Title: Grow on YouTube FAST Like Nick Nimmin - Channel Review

Do you want to grow on YouTube just like Nick Nimmin? That's what I'm doing. Well, Nick's success was not accidental. He worked his tail off to get the kind of results that he's getting now. And in this video, I'm going to show you 5 different skill sets that Nick developed to help him grow to over 200,000 subscribers in just under 18 months. I know, it's amazing. Stay tuned, folks. It's Owen Video. Owen Video! Hey everybody, welcome back to the channel. I'm Owen Video, teaching you the ins and outs of video marketing. You can subscribe to the channel if you want. We'd love to have you. Just be sure to click on the bell notification so that you don't miss a thing.
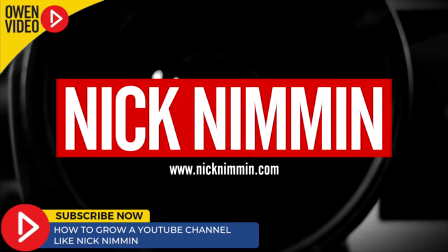(0:45)
Nick Nimmin is the best thing to happen to YouTube since the play button. I've been blessed to know the guy since he had like 400 subscribers. I remember watching him years ago being like, dude, someday that guy's gonna pass me up. And it happened! Last year, Nick had 30,000 subscribers, and by the end of the summer, he had
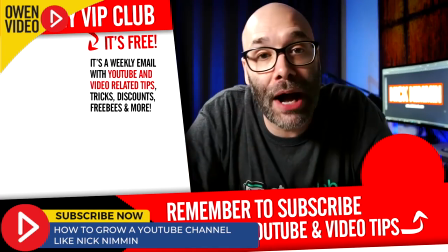(1:07)
100,000 subscribers, and he continues to keep growing. What is he doing to keep that fire going? Let's talk about 5 things Nick is doing tremendously well, starting with number 1, production value.
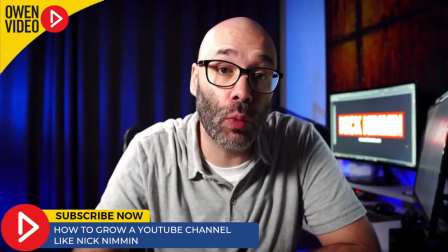(1:20)
First of all, let's take a look at this frame. Notice how Nick has 3 different levels of lighting.
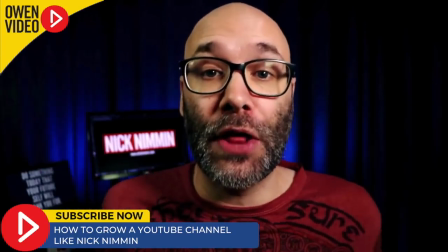(1:27)
Starting in the back,
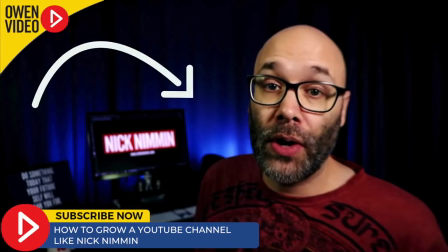(1:28)
he's got a blue light kind of lighting up the curtains back there and giving a sense of color that satisfies the entire frame.
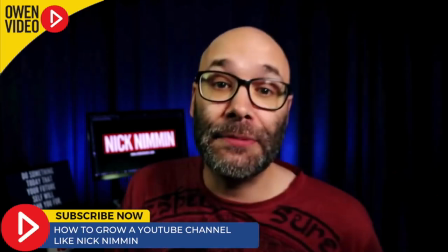(1:37)
It's from this color that he's able to sort of build out the matching and contrasting colors in the rest of the frame.
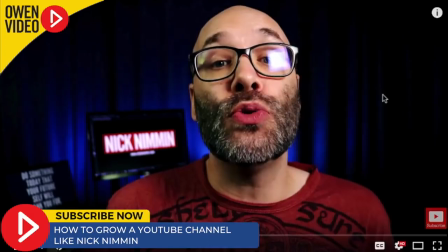(1:43)
Then we move up a layer and we get the light coming from his computer screen where we're very
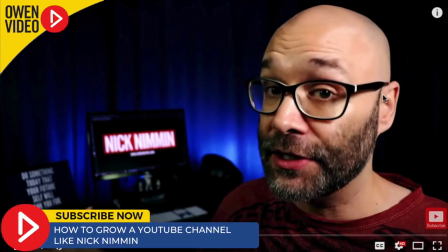(1:49)
clearly able to see that Nimmin sign,
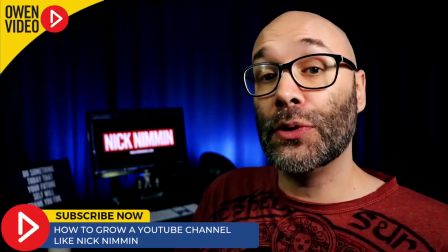(1:53)
and that is something that we've all come to recognize as characteristic of Nick's videos.
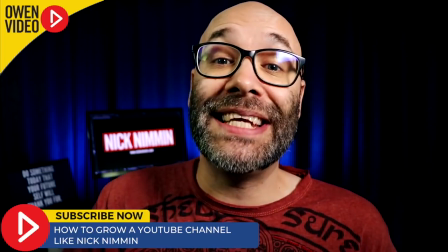(1:58)
Finally, that 3rd layer of lighting ends up with this crystal clarity on his face.
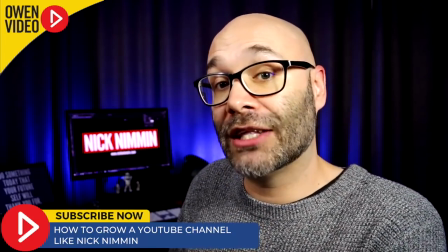(2:06)
The lighting on his face enables him to really pop out of the darkness of the frame,
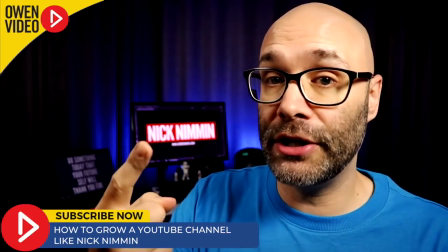(2:12)
but also notice how there is no glare on his glasses.
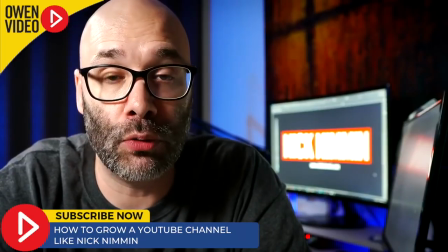(2:17)
I mean, that's not easy to do. You can tell Nick didn't just schlep up his camera and lighting.
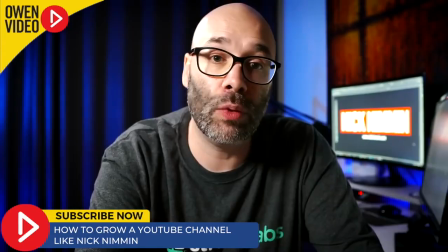(2:23)
He took some time to dial this in, and it's important that you do the same in your videos. Also notice how Nick starts his video with movement. This is a huge tactic, especially because his branding is get started now. And as soon as you press play on the video, Nick is stepping into the scene and beginning a sense of motion, making the viewer feel like we're moving. Let's take a look.
What is going on?
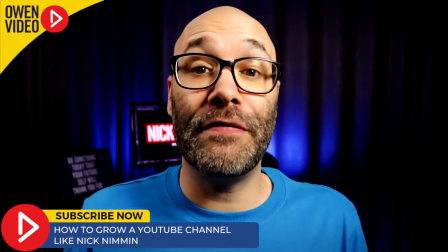(2:56) My name is Nick. Welcome to another video. I'm gonna show you a handful of things that you might be doing wrong on your YouTube channel, and we're starting right now.
Now, another key point of Nick's huge production value is he uses only minimal B-roll. In fact, in one of Nick's more recent videos that's doing fantastically well, we were only able to notice 3 different sections of B-roll. So you don't need a ton of footage to make your production value increase. You need to have great content and great delivery.
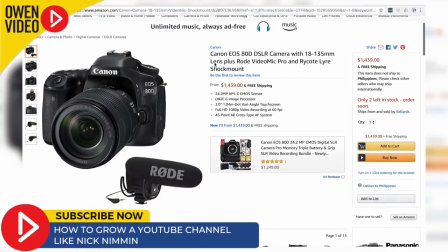(3:28)
Now, in case you're wondering, Nick is actually using a Canon 80D with a Rode microphone. And we put a link to that equipment in the description box below in case you want to check that out.
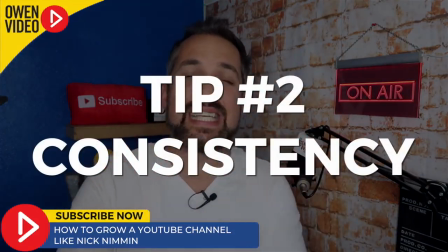(3:39)
With that out of the way, let's talk about point number 2, consistency. And to do that, we're gonna dig into Nick's video page on YouTube.
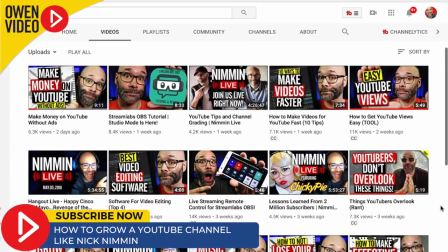(3:48)
So as we go onto Nick's video page on YouTube, we can immediately see that he's uploading a total of 1, 2, 3, 4 videos in the past week.
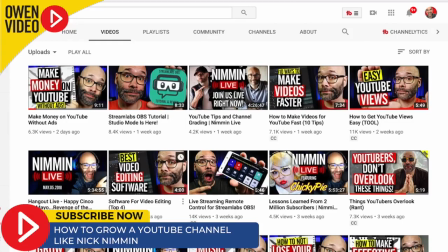(4:00)
Let's keep going and look the week past that. We see 1, 2, 3 videos uploaded the week before that.